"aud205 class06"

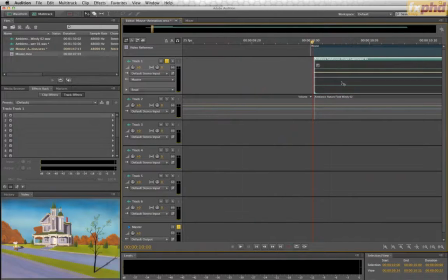256s
So we can, there's different rules when it comes to sound effects editing, especially with backgrounds. I subscribe to the 1 frame before the edit with a 1 frame fade philosophy, and I typically will, if I
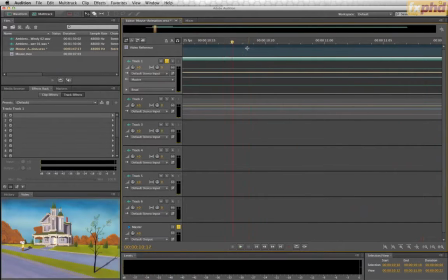277s
do that, I'll do a cosine fade so it smooths in. So then it's fading up right on the edit point. Then we can go down to the end. So we're out. This picture's out here.
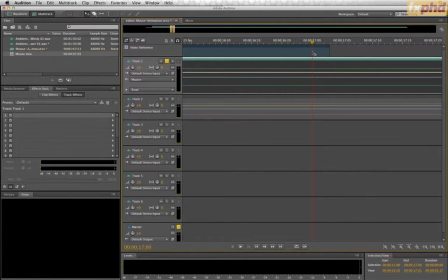So that's one frame out. We can do the same thing, one frame over at the end. Cut that. That'll work for our second clip as well. And then we can do one frame fade.
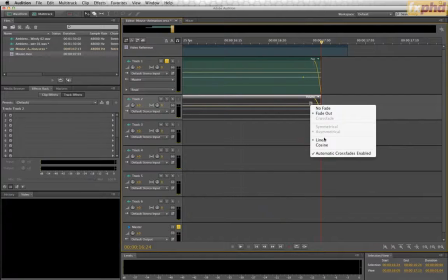319s
Cosine. Just go ahead and edit this one while we're here. And then
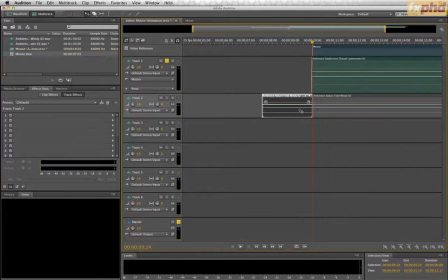328s
go back to the beginning. We'll just cut this off because we know we want that gone. Pull out the head here. Fade that guy in, switch it over. Okay, so now let's see how we got our little backgrounds here.
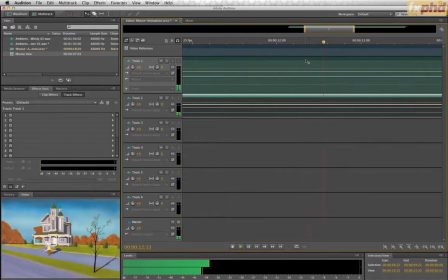So that's also something to keep in mind, is that we don't see a lawnmower, but it's a residential neighborhood. You can add a dog bark, you can add some distant traffic, you can add a bunch of stuff to kind of set the mood of what kind of neighborhood this is.
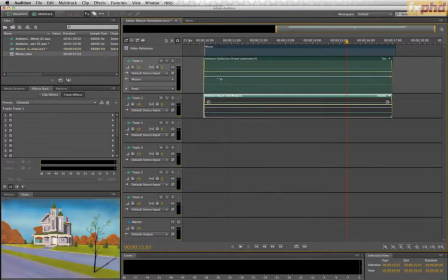364s
If it's too quiet and there's nothing else going on, say it's just this tree, it seems to lose some of that neighborhoody feel, even though we don't see the lawnmower.
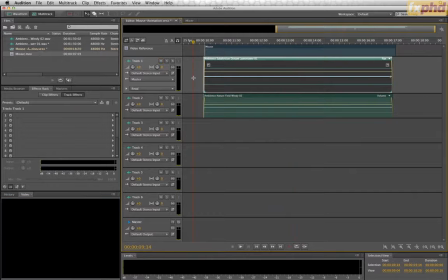377s
But it does add that kind of residential neighborhood feel with a lawnmower.
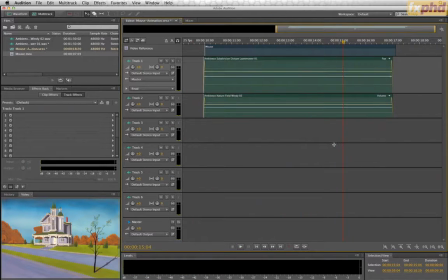386s
All right, so that's working okay. I feel like the top end on these trees is maybe just a little too much, so I'm gonna back that off just a hair.
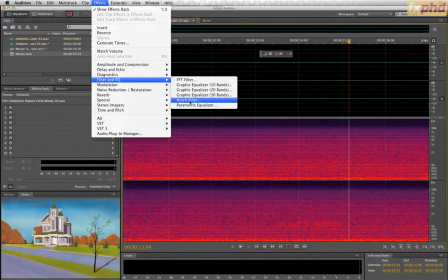395s
So again, we're gonna go to Effects, Filters, EQs, and this time we're gonna use the high shelf and just bring that back a little bit.
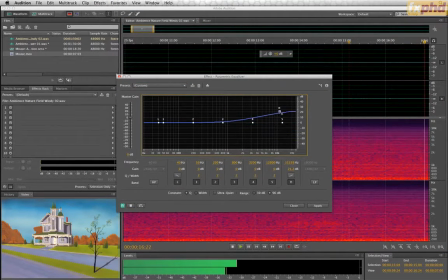402s
So you can see how the high-end wash is.
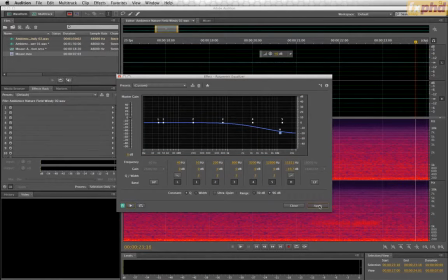409s
We can just kind of get some of that tone in there. All right, so apply that. Go back to multi-track.
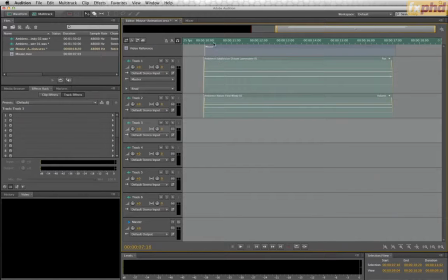417s
So now we have our
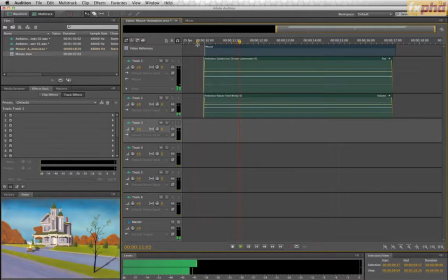and both of these have some birds in it already, which is fine. If you want to add more birds, you can.
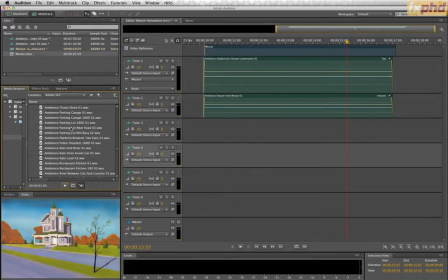433s
So play around with this. You'll quickly figure out that, you know, if you put a city ambience on a residential clip, then it's not going to sit right. But there's no right or wrong when it comes to what kind of tone you want to set up. That's kind of part of the fun of sound design. Is you are the sound designer, so you get to pick what you want this story to tell.
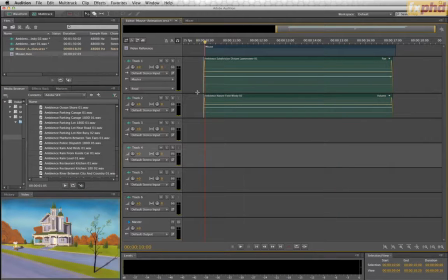453s
So anyway, we're gonna
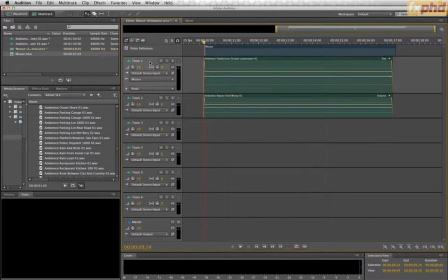461s
I'm gonna organize this project just a little bit before we get too far. So I'm gonna load up the properties panel here, and I'm going to select my two clips. I'm going to set my backgrounds to, let's say, yellow.
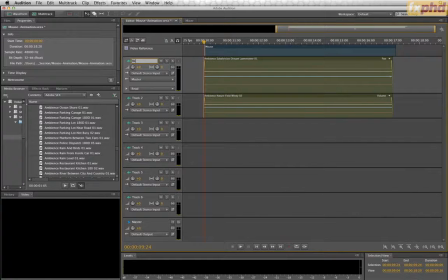479s
All right, so we can call this background 1 and background 2. Kind of tuck these up a little bit to get some more room.
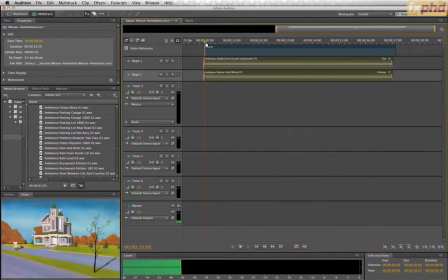498s
All right, so the next thing we'll probably want to do is add some footsteps to our guy.